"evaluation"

Hi, I'm Luca, and I'm going to be doing my short film evaluation. And I'm going to be talking you through what I did and how I did it while we go through the movie. So here we go. I'm just going to turn the sound down.
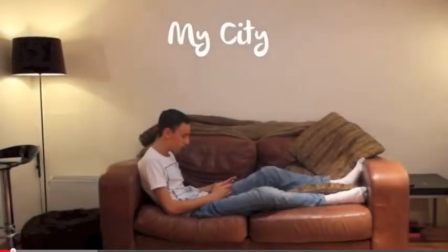[0:20]
Now here you see the opening title, and if we go back to the opening title, it just fades in quite quickly to the opening. It's a boy sitting on the sofa on his phone, and just a simple title of My City, as that's the brief.
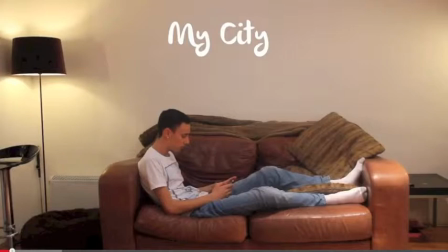[0:38]
And how we did it, we imported the text into it, changed the font, and then we just changed the opacity to 0 to 100%, put a black solid behind the movie,
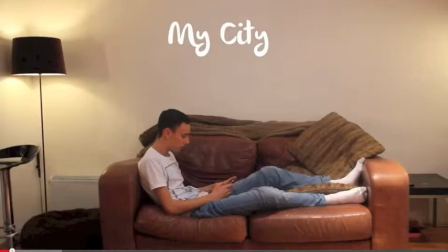[0:54]
and then made it look like it was faded in from black to the movie.
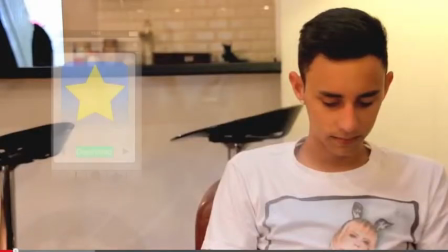[0:58]
And that's how we did the opening. Now here you see our first bit of motion graphics is seeing him
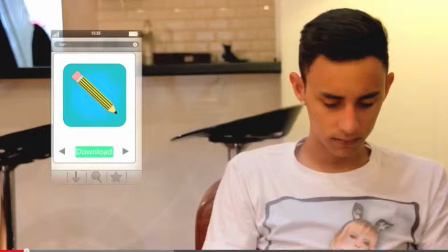[1:07]
flick through the App Store, well, the App Store that we're calling the App Store, and he's looking through and he sees the app that he likes, and as you can see, the buttons and download button actually move in contrast of how
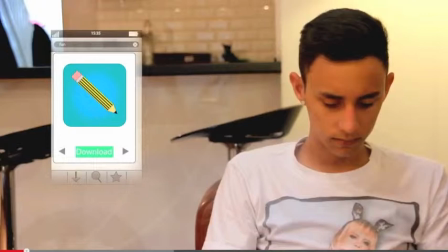[1:28]
the video does it. So when he clicks it, it will actually look like he clicked it on the interface.
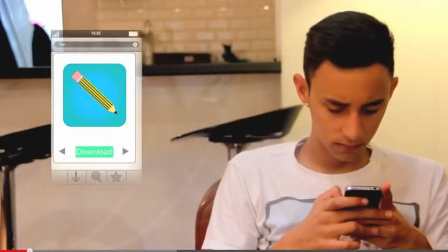[1:35]
So as you see now, he looks at it, and when he clicks on it, look at the download button, it clicks.
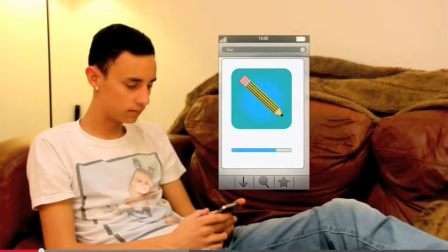[1:40]
Now, with the download bar, this was easy and hard at the same time. It was hard to figure out how to do it, but once we figured out how to do it, it was really easy. All we did really was put a mask around the blank
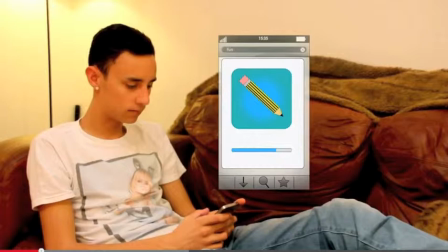[1:58]
download bar, and got a blue, just a blue solid, and extended the pixels with keyframes. And we set this to be this size at this keyframe, and then this size to make it bigger at this keyframe, and gave it the effect that it was going up and downloading.
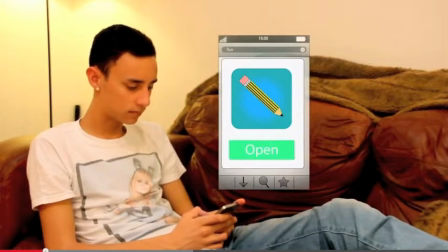[2:15]
Now, if you see here, look, again, when you press it, it goes, it's open.
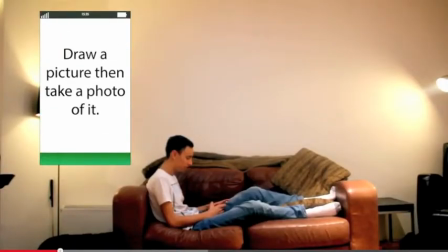[2:20]
Okay, now this is just draw a picture and take a photo of it, and then press.
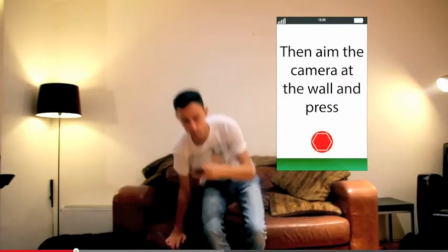[2:25]
Now it's just basically the app telling him what to do. So he's opened the app. Now he's gone over here.
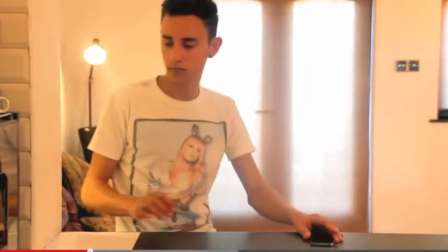[2:30]
And now you see what's lighting this shot is you can see the lamp in the background just giving the effect of another light. But we can see to the right of the screen, out of shot, is a really big lamp.
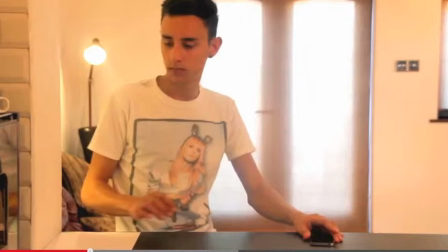[2:42]
Like a light that's just blasting out loads of light to give the camera more definition to it. And there's a light behind us as well, the filming camera. Which just lighted up the whole scene.
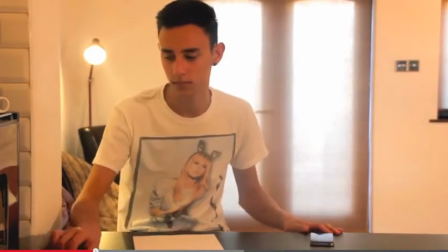[2:58]
So if we go on, we see him and he's about to draw this person.
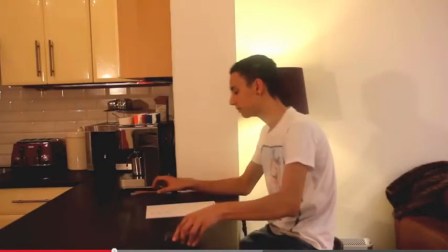[3:06]
And we thought those quick shots we didn't want to spend too much time focusing on what he's drawing. We wanted to focus on the outcome of the drawing, not what the process of him drawing it.
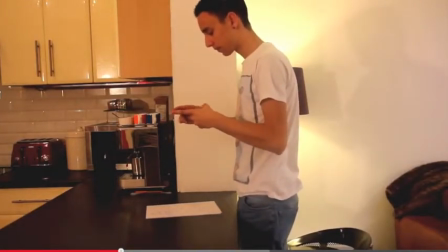[3:18]
That's now he's doing what the app says. He's about to take a picture of it. And if I turn the sound on, you'll hear the music as well, and the music was done by one of my friends, Dylan Jones. He made it for me. He came around my house, and we just went on the computer, and he did the guitar, and we just
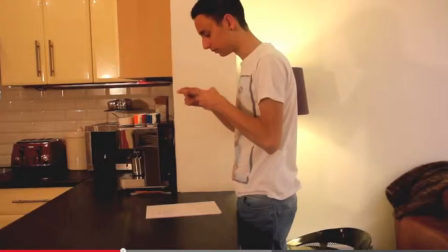[3:39]
we did it 2.5 minutes it is, and it's really good. But we also added sound effects, like royalty-free sound effects. So when he takes the picture, a camera sound. If you can hear this. If you got that, let me try and I'll play that again.
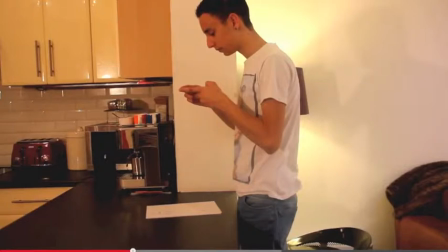[4:04]
And yeah, and that's we use loads of sound effects in this.
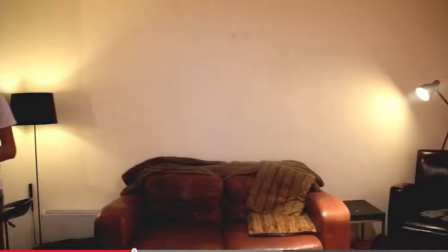[4:11]
Actually, no, we only used 2. So if we keep going, and he comes over and he takes the photo.
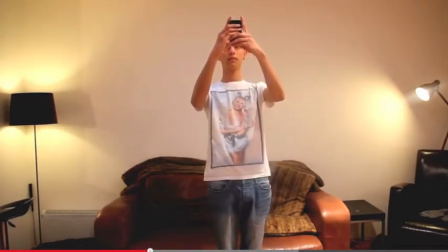[4:20]
Another sound effect is put in there.
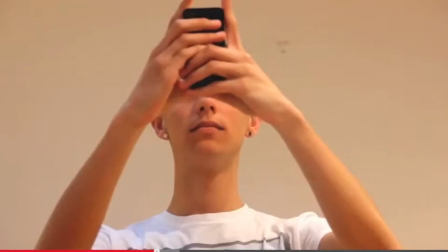[4:24]
And what we did, if we go back to this shot, as he's using an iPhone and the Apple logo is on the back of the phone, we wanted to block it out so there wasn't any copyright issues. So we made him put his fingers over it so that it would prevent
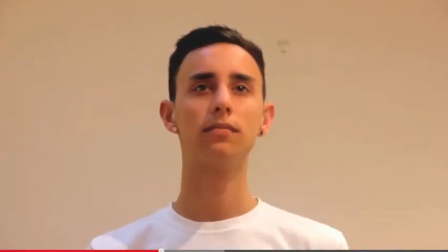[4:41]
the logo showing. Now this is the first bit of proper motion graphics we did, and motion tracking.
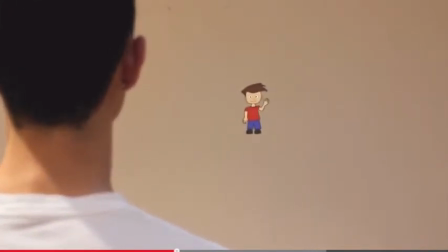[4:49]
As you can see there, you see a waving character on the wall,
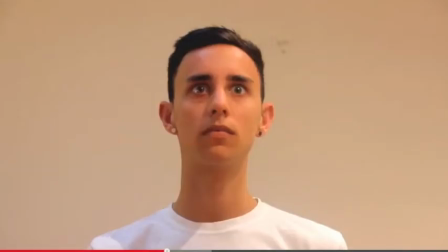[4:54]
and if we just go back a little bit, we see that it's out of focus for the beginning of it,
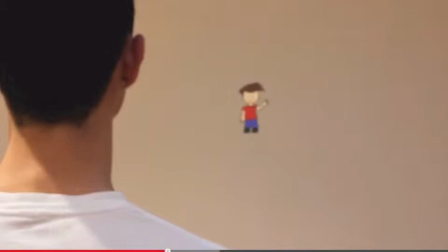[5:00]
But then what we did was we just made it blurry, a Gaussian blur. We added a Gaussian blur to the character waving, and the actor Jake, one of my friends,
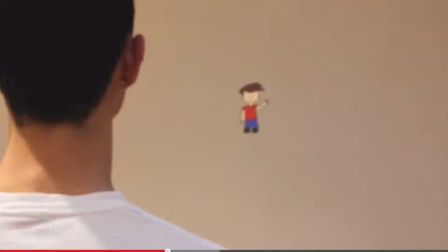[5:13]
he was in focus at the beginning, and then what I did was I set the keyframe to be as soon as it starts turning out of focus, and goes to the end of when it stops focus, the character will be in full focus, the cartoon character, while Jake's going to be in non-focus.
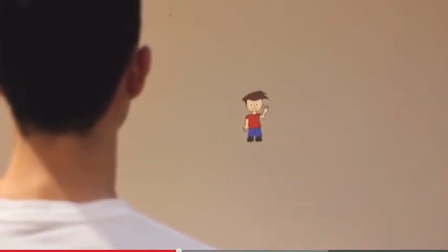[5:31]
So if you see now there, and you see him waving, and how we did that was we used the puppet tool, and what the puppet tool essentially does is it divides the character all up into loads of triangles and
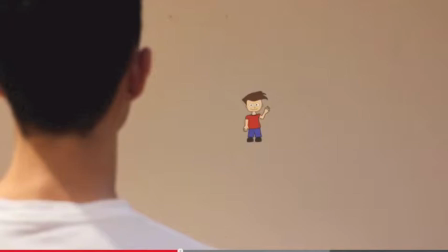[5:52]
like joints, and you can add joints to where you want to move. So we added a joint in the elbow and then in the hand. So what we did was we moved the hand and the elbow stayed where it was, so it made it give the effect that it was waving.
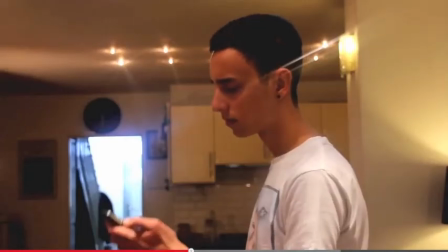[6:08]
And then which was quite effective. And what we see here, you see the character on the wall.
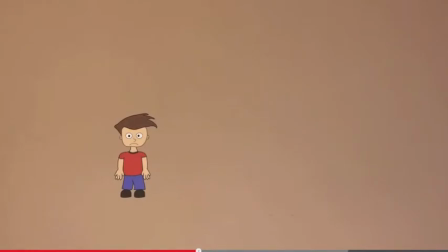[6:15]
Now we didn't want the character to be like fully opaque. We wanted to turn the opacity down a little bit to give the effect that it was actually on the wall, not just on the screen.
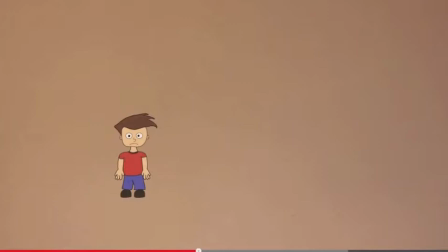[6:30]
So we thought that would be a good effect to the character.
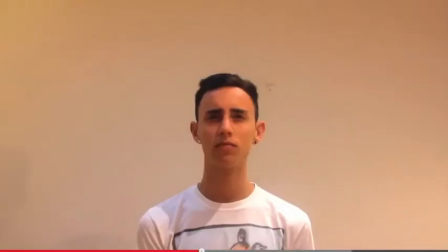[6:37]
So if we go on,
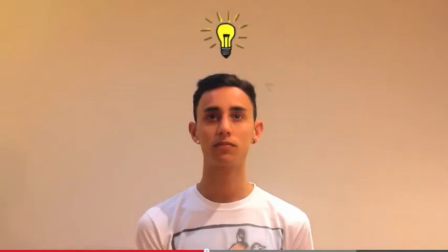[6:40]
this is another bit of motion graphics that we want to keep the same theme of it being on the wall, the motion graphics being on the wall. So we made it look like this was on the wall behind him, and it just starts flashing on and off and on and off and on and off. And how I made it flash on and off and on and off and on and off
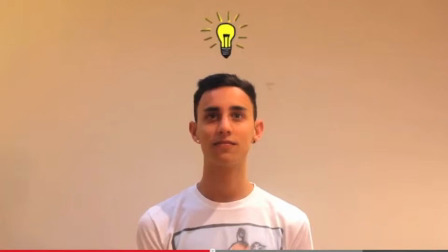[6:58]
is we created two separate light bulbs, one of them on and one of them off. And what we did was we imported both of those into the composition, and we placed the off light bulb above where we wanted it,
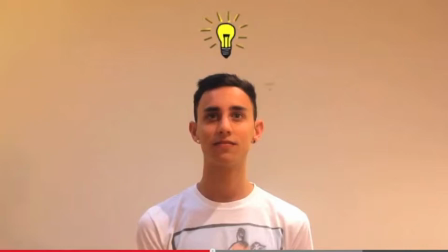[7:17]
and then using the on light bulb, put it exactly where the off light bulb was, and pretty much turning it on and off and on and off and on and off and on and off. And there are many ways you can do that. You could duplicate the
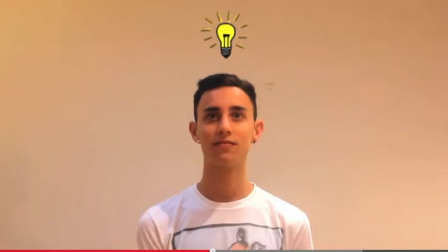[7:34]
image and just leave gaps in the timeline, or what you could do is you turn the opacity down within one frame, so it makes it look like it just disappeared. But what I did is I duplicated it and made loads of different versions of it, so make it look like it was there was gaps in between each one.
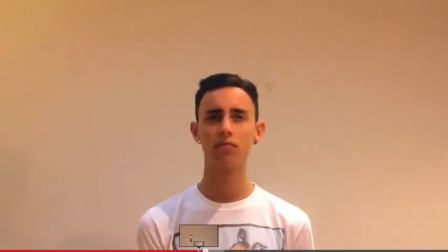[7:50]
So it goes on and off. And actually, if you'll see you'll hear a sound effect. If I turn this up, maybe you can hear this.
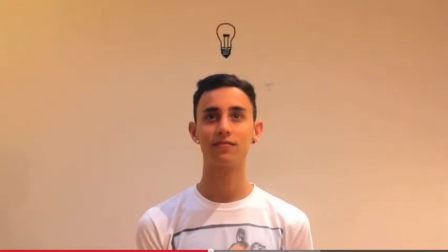[8:01]
Now that sound effect we got off 33 again. It's just the elevator doorbell, but we made it work quite well.